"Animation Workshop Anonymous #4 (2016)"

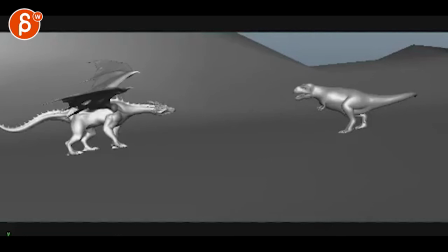All right, let's check this out. You are riding here. I finally re-blocked my first shot, so let's check this out.
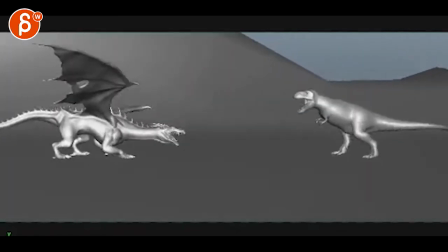Yeah, it's been a while, so it's kind of neat to see this with, you know, somewhat fresh eyes,
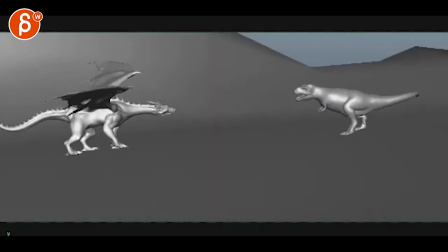and my impression right now is that there's almost too much camera movement, but there's something where we feel almost too high.
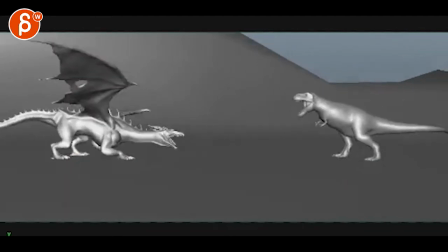There's a lot of empty space here where you can bring it a bit lower and i think it's almost like you have too much touching
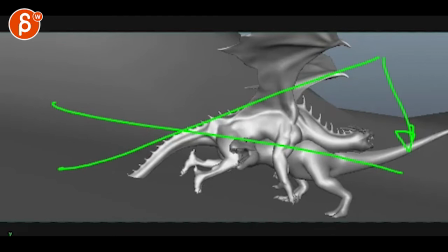to go you know where you you twist your camera around you start
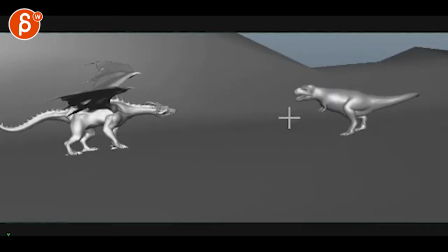this angle um right and then you end up in this where that could be reduced
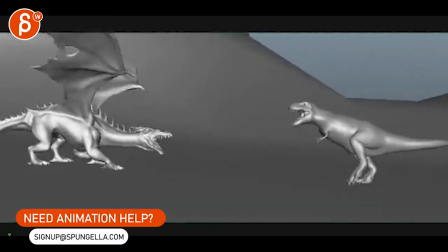a little bit this was overall a bit too much on the camera even the handheld in terms of the the up and down feels a bit
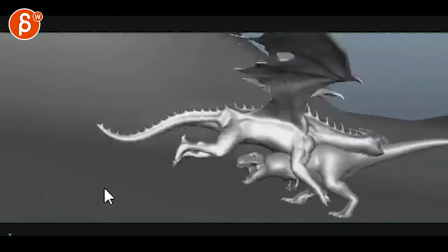It's a bit much. There's something about toning it down.
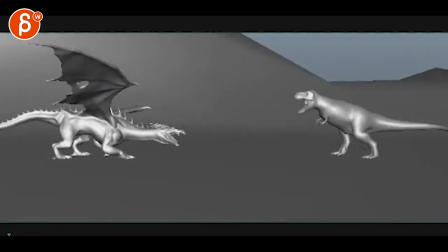And in terms of the animation, it feels like the beginning could be stronger in terms of...
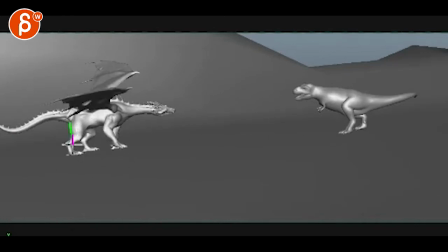The initial start-off is very almost default, except for this hand. It feels like almost like a default pose. Same thing with this little guy.
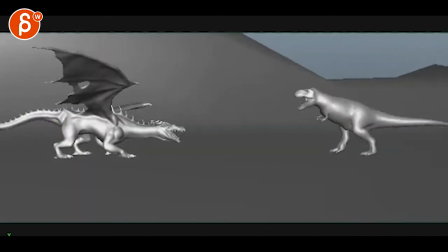And then you get into a lower position,
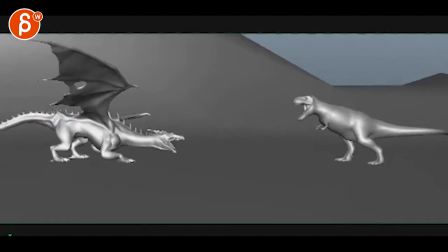but then nothing happens here and then it's the jump off and
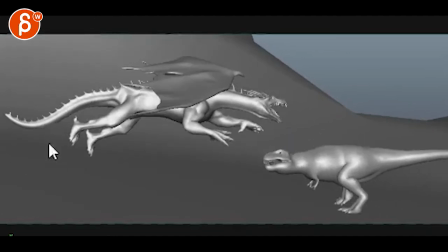then the jump off doesn't have any extended legs like your feet are here so
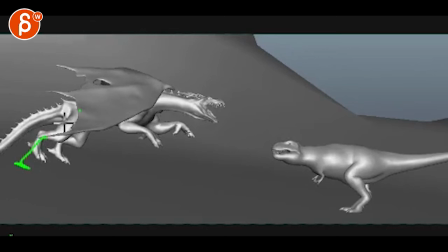by this frame they would still be back there and you would have to have a full extension push off
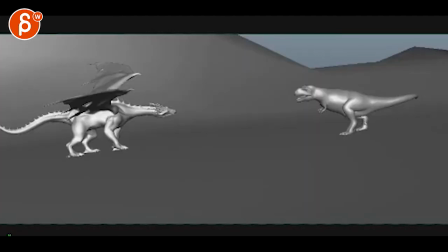for a jump but what i mean is that like at the beginning it could be something where potentially the dragon yeah they could be higher it could be a higher position. Some of that wings are out. Maybe it's just having like it's standing on its back legs almost and
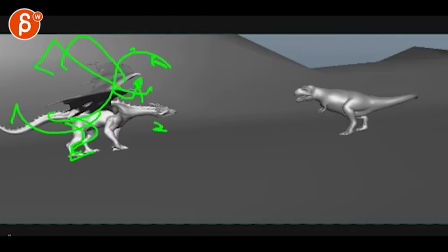doing something and then comes down into position like this, lands.
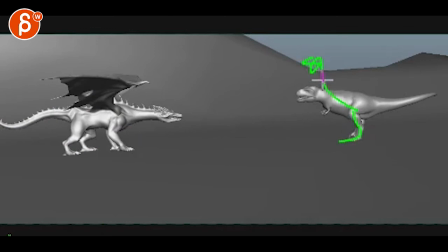And after that, there's a slight roar up. I think they're posturing basically.
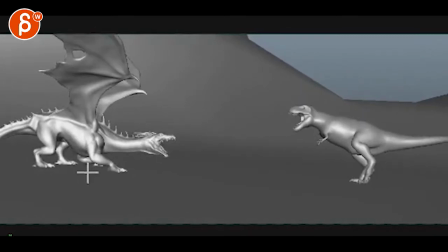And then when he goes down ready for the jump, it's just a more exaggerated arms back. Maybe his ass is up and he has like a really low head to really get into really a squash to get ready for then a push off
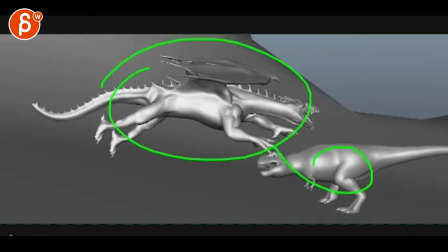and the contact wise this guy seems so much bigger than him or her so that when they contact
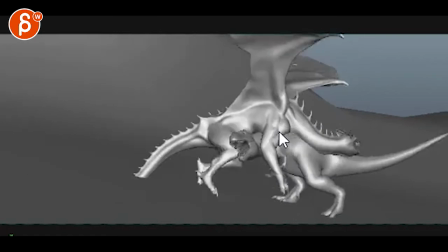i'm not quite buying that the dinosaur can push them you can push them back up it's almost like this frame would end up with the dinosaur actually
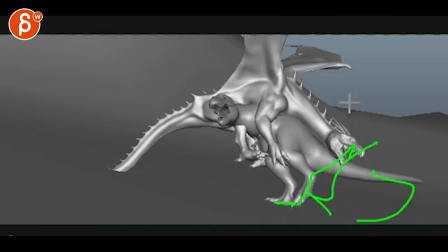you know almost leaning back tail curled in uh you know the head could still be up here and if i could draw it would be helpful but like it just it's just a move back and then the dragon continues to push this way meaning again this dragon is not
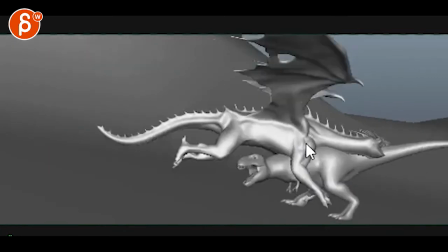but that dragon boom like on here from here to here the chest doesn't do anything and i would
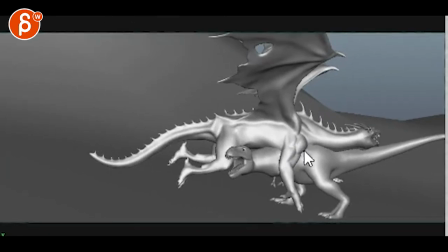continue with that so that actually the dragon shoulder would be here and it really pushes forward because of the impact the legs kind of kick forward and the dinosaur would have to head up
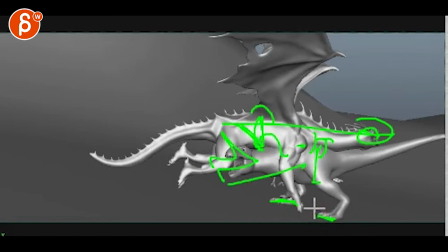here and get pushed back with the feet still kind of staying there there would be a very distinct
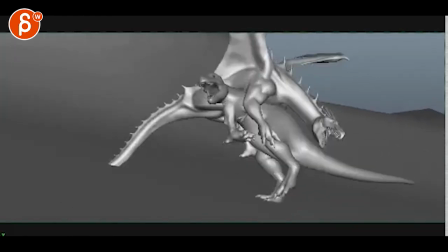pressure over to the screen right area.
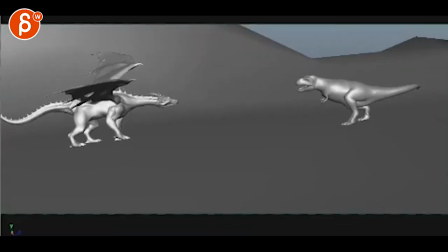I don't know, I could be totally off but those are the things that kind of struck me when I was watching this again. Not by buying the contact here, the posing is a bit defaulty. The anticipation could be bigger.
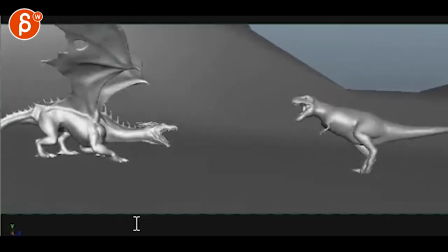Could be just more going on with the dragon. This feels just a bit timid, I guess.
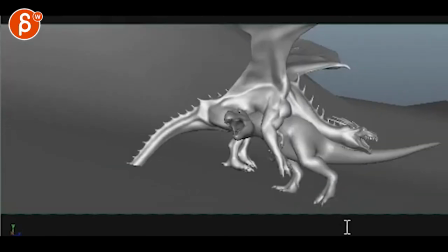I do like the timing of the jump and the rest there. I just think in terms of physics and momentum, it wouldn't be like this.
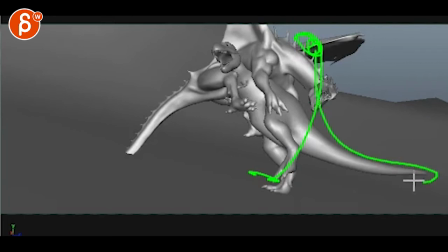It would be the opposite where the dragon, the dinosaurs leaning back because the dragon is going forward. Again, All right, let me know what you think. All right, there's an email. You can sign up.